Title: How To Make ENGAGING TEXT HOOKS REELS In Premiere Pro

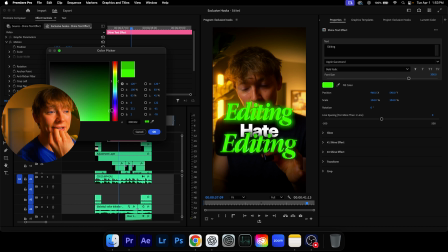4:04 The way I like to do this is you come over here, it's kind of like weird, but it looks really good. You have to bring this up to like a darker shade, and for some reason, it like allows this to look 20 times better. I don't know why it does that. I think it's just Premiere Pro, but you have to keep messing with it, and you'll see in just a little second.
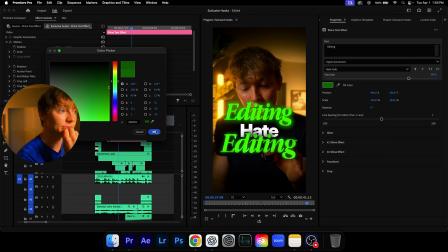4:24 Like you can see already now it's kind of getting darker. Let's just bring it up a little bit more. Like see now you can say, yeah, it looks like that.
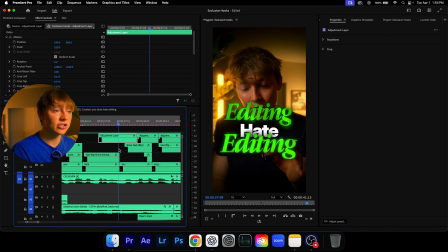4:30 But if I want to get it exact, obviously I can just come into here, find the editing.
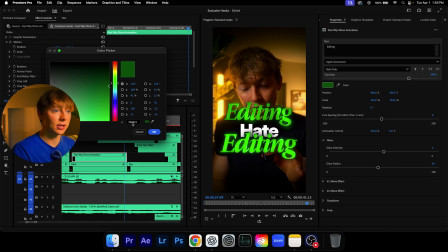4:35 So it's this one right here and copy the color just like so.
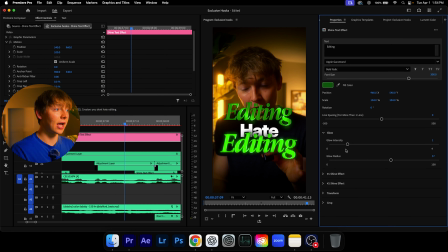4:40 And now I have the exact same color and it looks like I upped the glow. So we can just up this glow just like so.
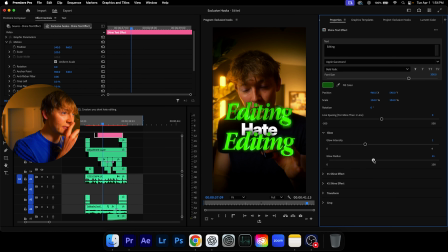4:47 Maybe bring this glow radius down and boom, we basically have the exact same effects. And I can just bring this down and now we have like the exact same thing. hate editing.
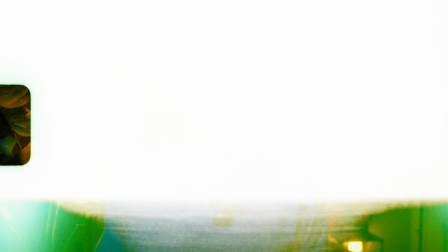4:59 Just like that. That was easy peasy lemon squeezy. That's how fast these take to make. So the last thing I like to use is by using adjustment layers to do harsh zoom ins on your video.
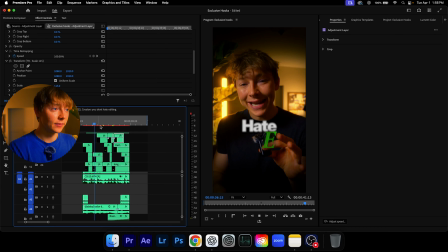5:11 So I'll show you right here. This is a good example.
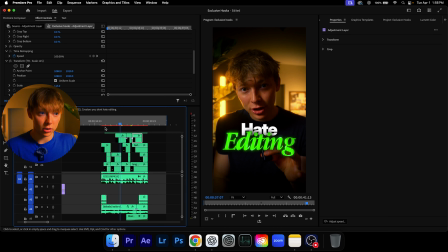5:14 What I'm saying, I match it to very strong words just to make the point go across even more. So for instance, I say hate here, so hate editing. You hate how long editing takes.
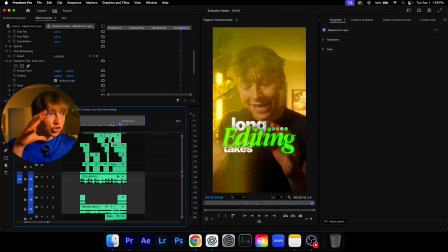5:27 Like, I make sure that these are all zoomed in on those very important words, and it just punches home every single time, and they're super easy to make.
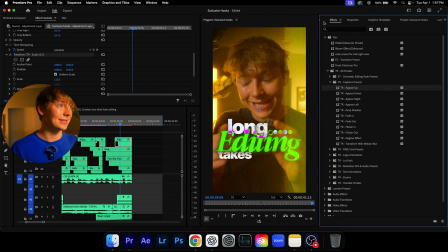5:36 And the way you can do it is pretty simple. You can search up a scale or a transform, make sure use transform, and then just come in here and put the scale to like 115, 105 or something.
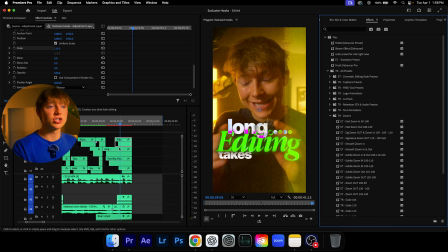5:50 I have all mine in my zoom pack, which I use to create all these zooms in just seconds with a one simple click process that essentially saves me so much time that I can't even think of. I'm sure I would be probably 80 years old now if I didn't, wait, what the fuck? So if you wanna learn how I edit short form videos of this high quality in under 3 minutes, go look at this video right over here. I'll catch you in the next one. Peace.